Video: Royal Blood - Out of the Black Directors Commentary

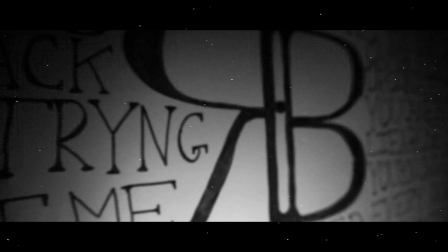[0:00]
This is director's commentary. Ethan, Matt, and Connor here going to talk to you, going to analyse our video. Hello. Okay, so at the beginning of our video we had the warning, which was a feature we felt we needed to include because there's quite a lot of strobes throughout the video.
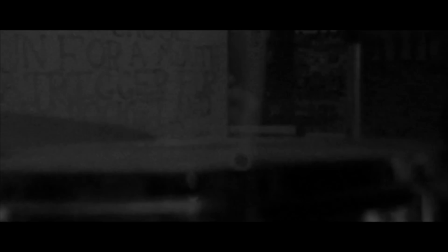[0:13]
Yeah, and we started off with black and white imagery, so the choruses which are in colour would really stand out, literally come out of the black.
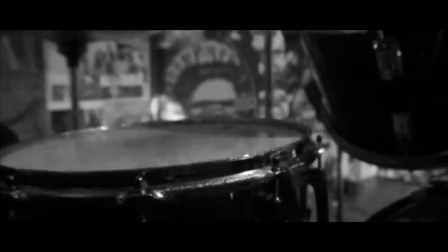[0:19]
We use loads of conventions from other rock music videos, one of that being fast editing, to really capture the feel of the song that's quite fast and energetic.
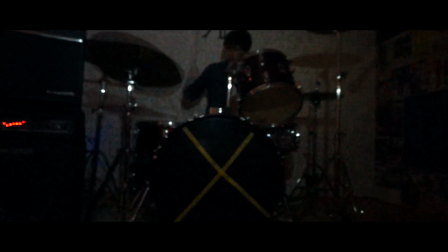[0:27]
So we have fast editing, and as you can see there, strobe lighting and stuff like that. Yeah, and we have a few slow motion shots mixed in there as well to give it a good play.
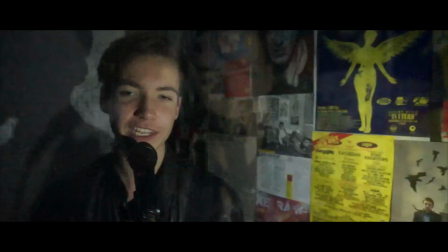[0:35]
You can see the instruments being played in front of you, emulating a performance in real life.
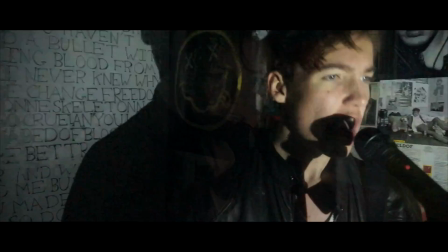[0:40]
And then in here we've got the crossfades blending into the chorus to reflect that pace, but also,
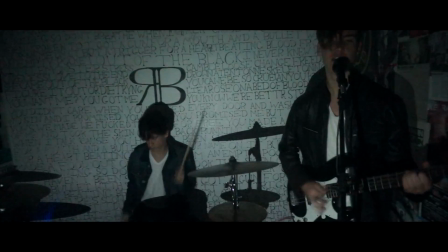[0:45]
as you can see, there's very few shots here with the drummer, which is reflecting the star image,
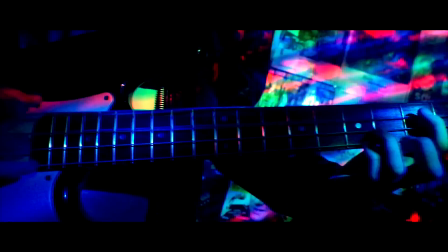[0:51]
where it's pretty much all focused on the singer. Yeah, it's all kind of star image. We use costume to signify certain things like a rock look.
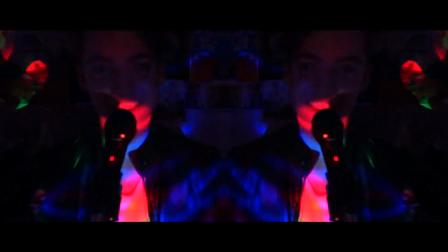[0:59]
So as you can see in this part, we really focused on lighting, so the light that we use doesn't actually look like this, but we shook it really fast to get a really good effect.
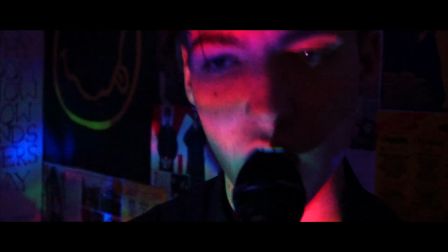[1:07]
Yeah, that's exclusively for the chorus, so you can distinguish certain shots between them.
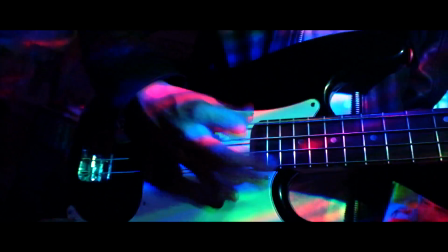[1:12]
Yeah, it gives a good structure to the song. Yeah. There's some good close-ups of instruments.
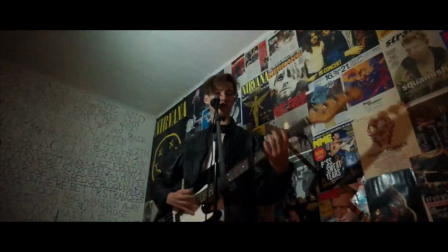[1:17]
And yeah, that was really important because we obviously doing a performance video and we needed to make sure that the lip syncing and like instrument was played on time, which was quite a heavy part of our editing process,
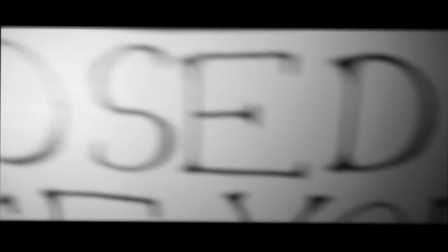[1:29]
to make that perfect. So with the costumes as well, we've got Joe in a leather jacket, our main man,
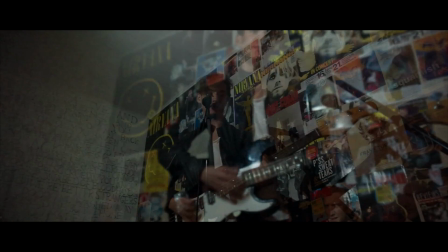[1:35]
and Matt in a denim jacket to again portray that rock star feel to the video.
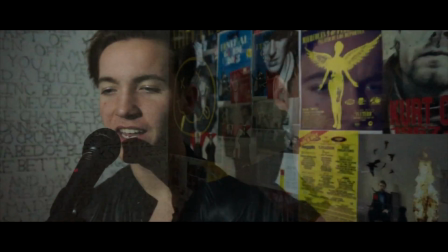[1:42]
And then yeah, here's quite a cool editing technique that I like, where we put two shots on top of each other, and it adds something extra to the video.
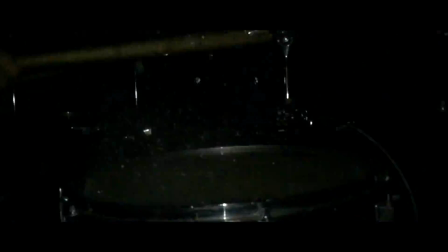[1:51]
So once again, fast editing was just slow motion, some slide shots as well. Do you know what I mean?
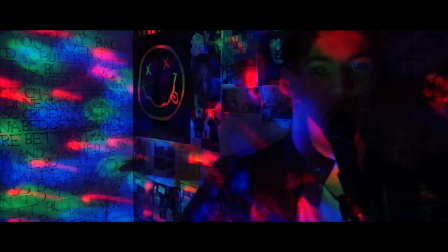[1:56]
And then yeah, we thought that little cut to a fuzzy black screen was quite important because it created that contrast between the verse and chorus again.
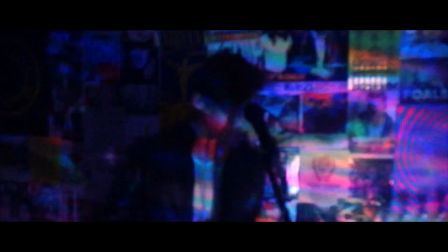[2:04]
Yeah, and we used that mirroring edit just to give the video and each chorus a little bit extra.
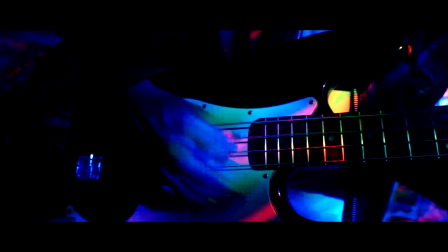[2:11]
Yeah, just to make some shots have something a little bit special, so it's not like you're watching the same thing over and over again, which the video can happen in the whole thing.
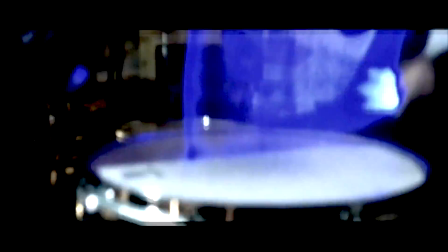[2:18]
Yeah, because there was some shots where they weren't actually that great; it was quite empty. Felt that would enhance them. And then here's the obviously this bit is pretty much a replica of the intro,
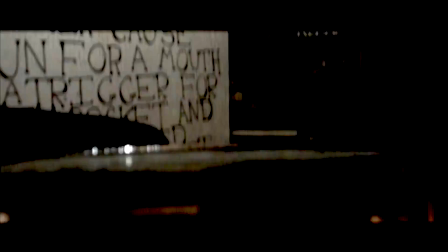[2:28]
and we felt it was important to use the same footage, and we just decided to use it in colour this time.
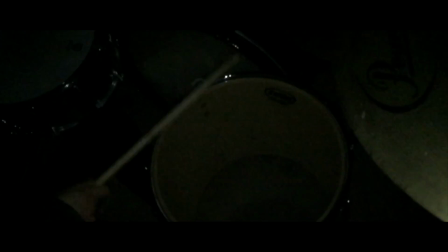[2:34]
And then when it get here, we've got a really cool little sequence here with lots of quick cuts, and it really adds to the frantic sort of feel of the video.
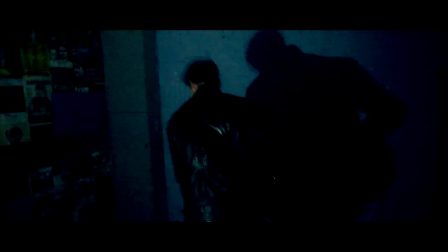[2:44]
Yeah, it's an instrumental part. I messed around with the lighting here because we only have instruments, so I have to focus on performance, so focus on the instruments playing the lyrics.
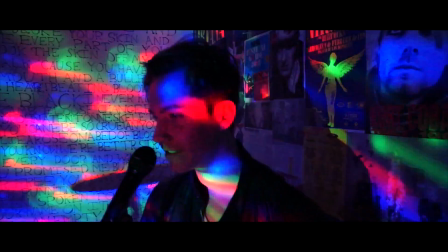[2:52]
So and we try to vary the shots in terms of angles, close-ups, everything.
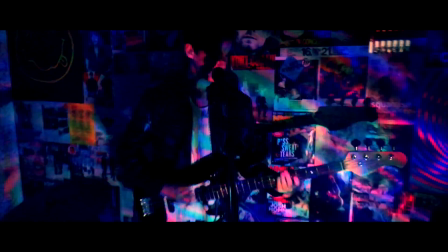[2:59]
So again, keeping the video new. Yeah. We took about 5 shots of each angle to make sure we had the perfect shot.
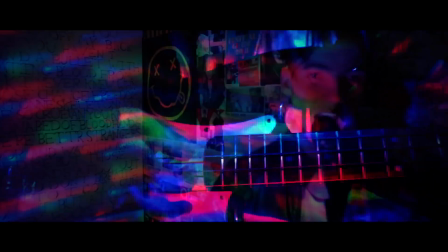[3:06]
We had so much footage. Yeah. Which is a good problem. It's better to have too much footage. Yeah. And then here with this sequence here, we thought we'd try something different with the slower strobe.
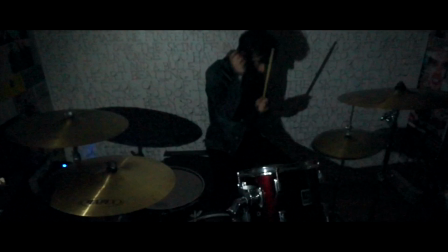[3:19]
It just provided something new for the viewer to see. Yeah, blends the Matt and Joe into each other really well.
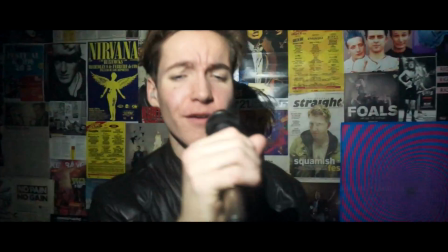[3:25]
Yeah, it ended up being like a really good way of cutting shots. And then here we've got Joe.
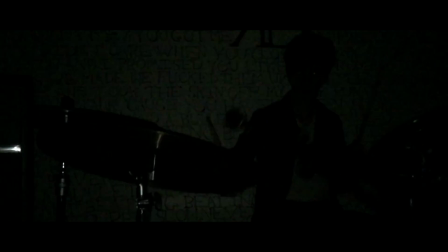[3:31]
It's the end of the lyrics bit, so we thought throw away the mic. Quite an angry sort of thing to do.
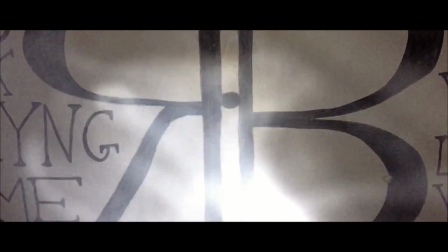[3:38]
It's just obviously convention for the rock genre. We have the fire, setting up the fire, almost a foreboding.
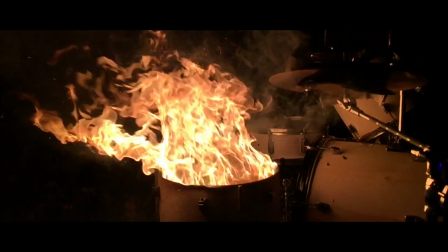[3:43]
There he is. Slow motion again. And then here, straight on the beat with this big fire shot. It really shocks the viewer. Yeah. We got two main sorts of fire footage. One from the tripod, which we could always cut back to, in slow motion footage, so it just looked really good. Yeah, I mean, it's such a spectacle to end on. It really just looks visually, it's so good.
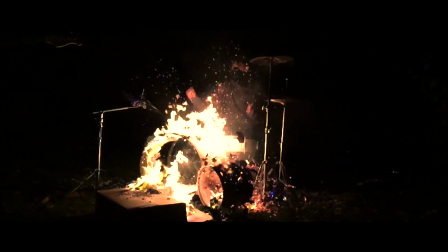[4:02]
Yeah, we tied it in with the rebellious nature of rock as well. It worked quite well. Yeah.
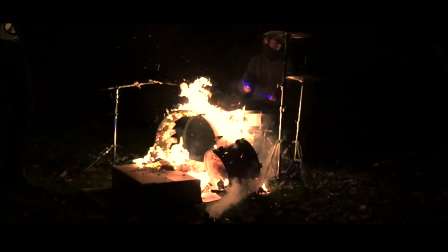[4:07]
What a man.